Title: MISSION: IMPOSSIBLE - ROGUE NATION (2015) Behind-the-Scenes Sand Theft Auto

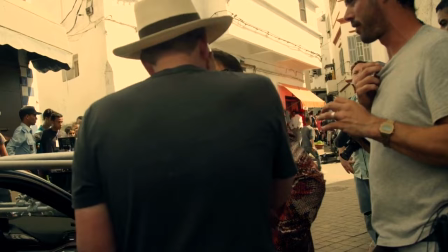The chase had evolved from the work that Tom and I did on Jack Reacher. We learned a lot shooting that car chase and wanted to take it to the next level.
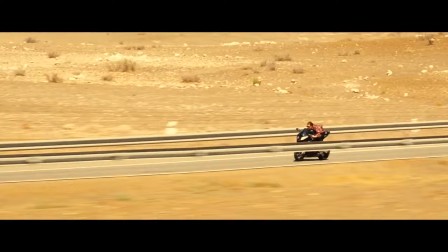And of course, the next level for Tom was to do it on a motorcycle and to find a way to shoot Tom riding without a helmet at incredibly high speed. That proved an incredible technical challenge. How do you get interesting camera angles?
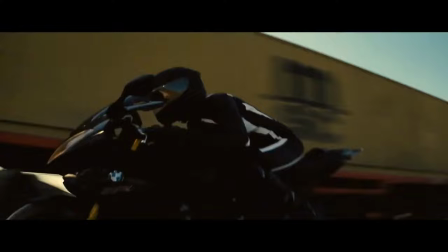How do you film this in a way that hasn't been filmed before? So the stunt guys and the SFX guys came up with a number of rigs.
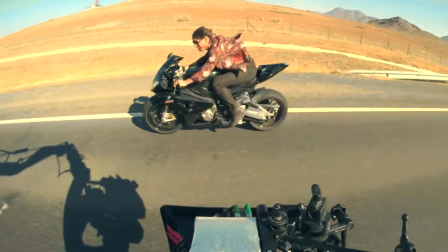We had to build cameras that would allow you to be where you were on those motorcycles throughout the entire thing.
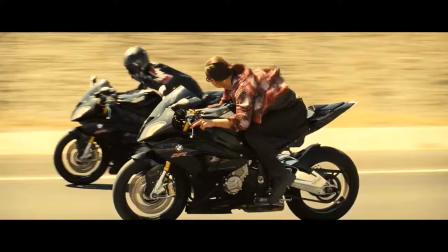To do the work we want to do safely with Tom and the other stunt riders, we remove a certain amount of the traffic from the road to give them safe passage.
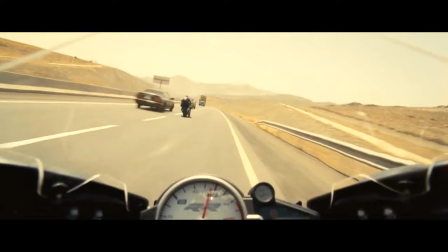In post, what we can do is add back in digital cars.
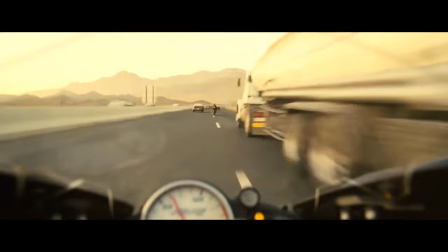So rather than Tom weaving through two cars that are spread 50 meters apart from each other, it really looks like he's weaving through really tight packed action.
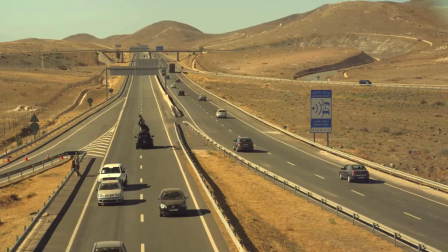Trying to shoot at actual speed and not pretend, so it creates quite a bit of choreography with the cars and making sure everybody's in the right place at the right time.
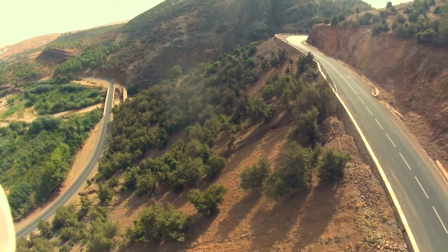If there's anybody not, it can be disastrous. We had dangerous roads with 2,000 foot drops.
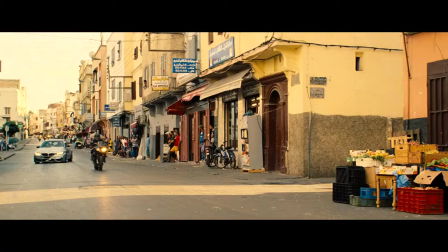If you go off there, you're dead. We also knew that we wanted a car chase component, and we had the idea of using a car as a weapon.
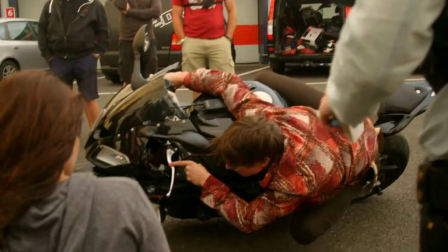I had a little meeting with Tom before the film, and I said, you know, because of the nature of the work we have on this, we have to take you back to basics, and I'd like to reteach you so that the end result, you come out 100% better than you ever were. He really embraced that.
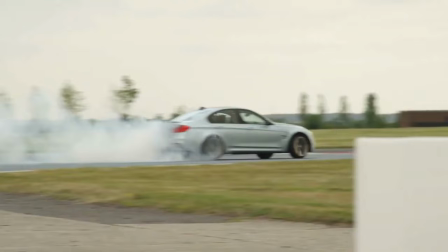Every week we did a different track around Britain, and we went and trained him with drifting and all the driving stuff in the cars, and I mean, he really went to another level.
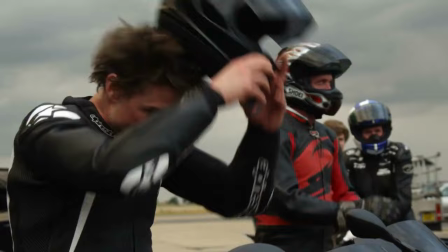I have to say, the way Wade set the car up and set the motorcycle up and the kind of training that we did,
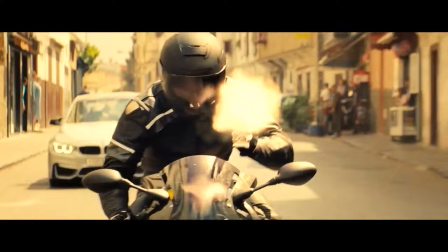it was able to just take it to a whole new level so that we could do very extreme things with relative safety.
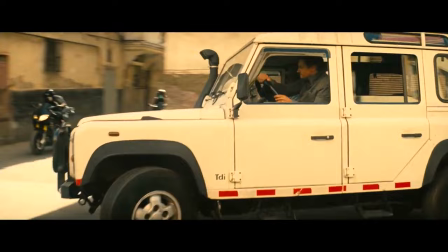We've got lots of action interspersed with various beats of comedy with Luther and Brandt driving their 4x4,
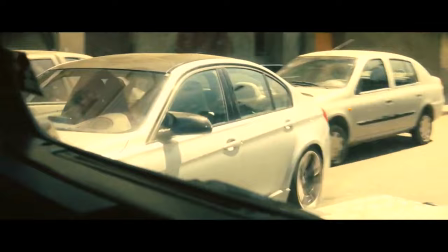with Benji kind of reacting in increasing horror as he realizes that Ethan really hasn't got the faculties to drive the car safely.
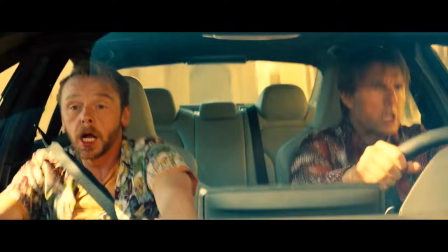It is funny, there's no way you can not laugh at these guys bouncing around like Muppets in the car, banging their heads.
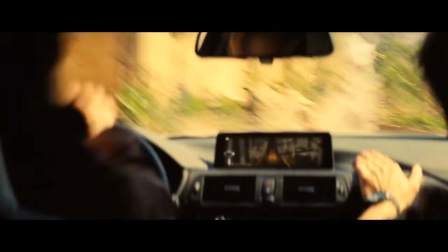And so we've had fun with that, with the horn beeping every time they bang their head on the hood.
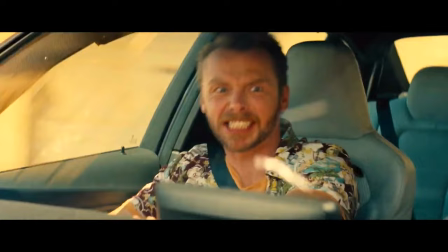And it just makes that whole scene, it lightens what is, you know, a fairly hefty car chase.
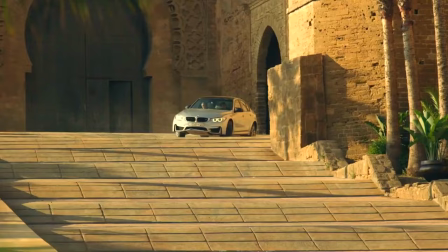In order for us to shoot that sequence on the robot steps, we first had to cover the steps with special ramps that we had to go in and install and then remove digitally. Otherwise, we would have lost a BMW every time we went down those stairs. And then, of course, we had all those bikes going down the stairs as well, and we needed expert motorcycle riders.
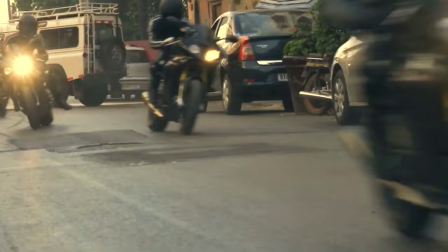I feel fortunate because I get to work with the best drivers, the best stunt guys, these incredible athletes.
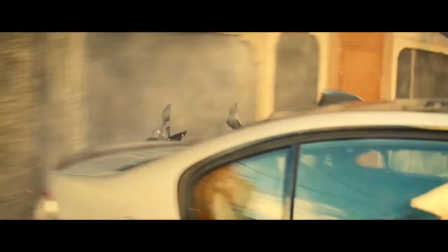So we had the two bikers ride down, free riding, with Tom doing the slide himself.
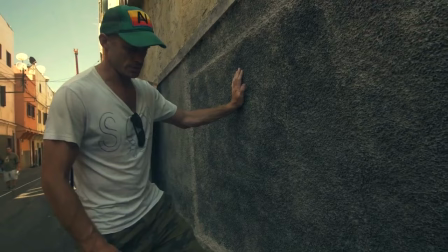We've made the special wall over here is all foam, and then the wall itself actually hinges. The whole wall's on a hinge system, so it's got give that it moves, and if he actually does get stuck against it, it's got some movement as well.
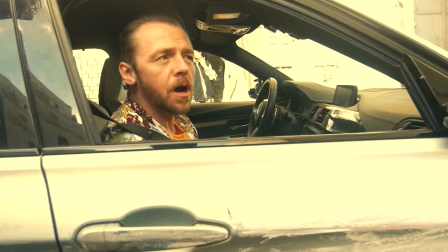What was incredible was watching how trusting Simon was of Tom. I don't get frightened as such, as terrified.
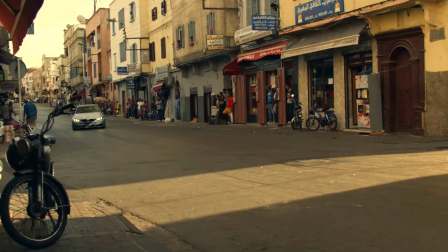No, Tom's such a good driver. He's a very accomplished driver. He's trained hard for this as well.
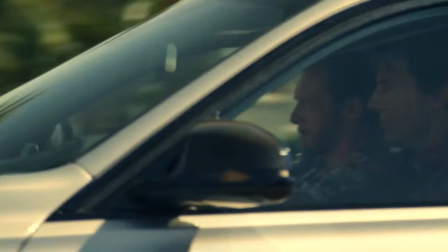He totally trusted me when we were doing it, which I was like, I was thinking, I don't want to tell him how dangerous this really is.
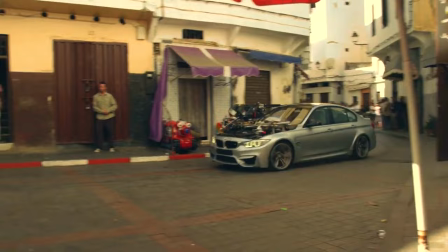I mean, I'm driving high speed, drifting, slamming up against the wall, and at times we have cameras hanging off of it.
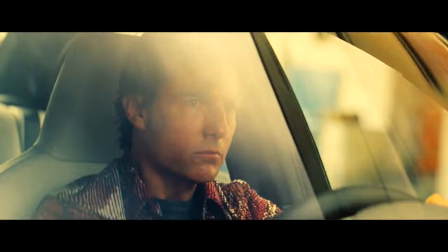Anytime that you're looking at Tom through the windshield of that car, you're looking at Tom through one of three cameras that were attached to the vehicle.
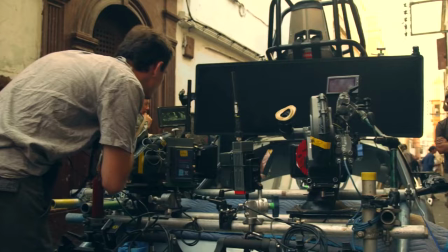That meant Tom's visibility was like that. He was looking in between two cameras with another camera pointed at him. On top of that, the weight of the vehicle is completely different with that huge camera mount on the front.
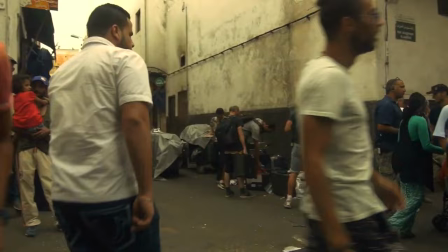Making that even more complicated, we were on active city streets over which we only had partial control.
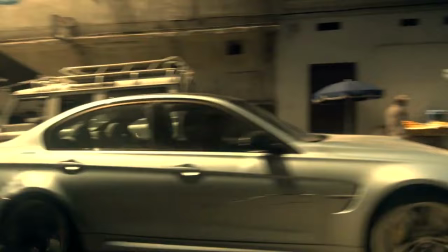We were driving right past people's front doors, and we had the cooperation of all of the very nice people from Morocco.
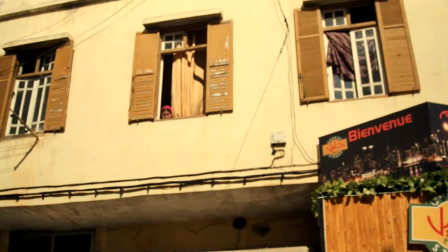Do you see all the people in the windows? It's so beautiful.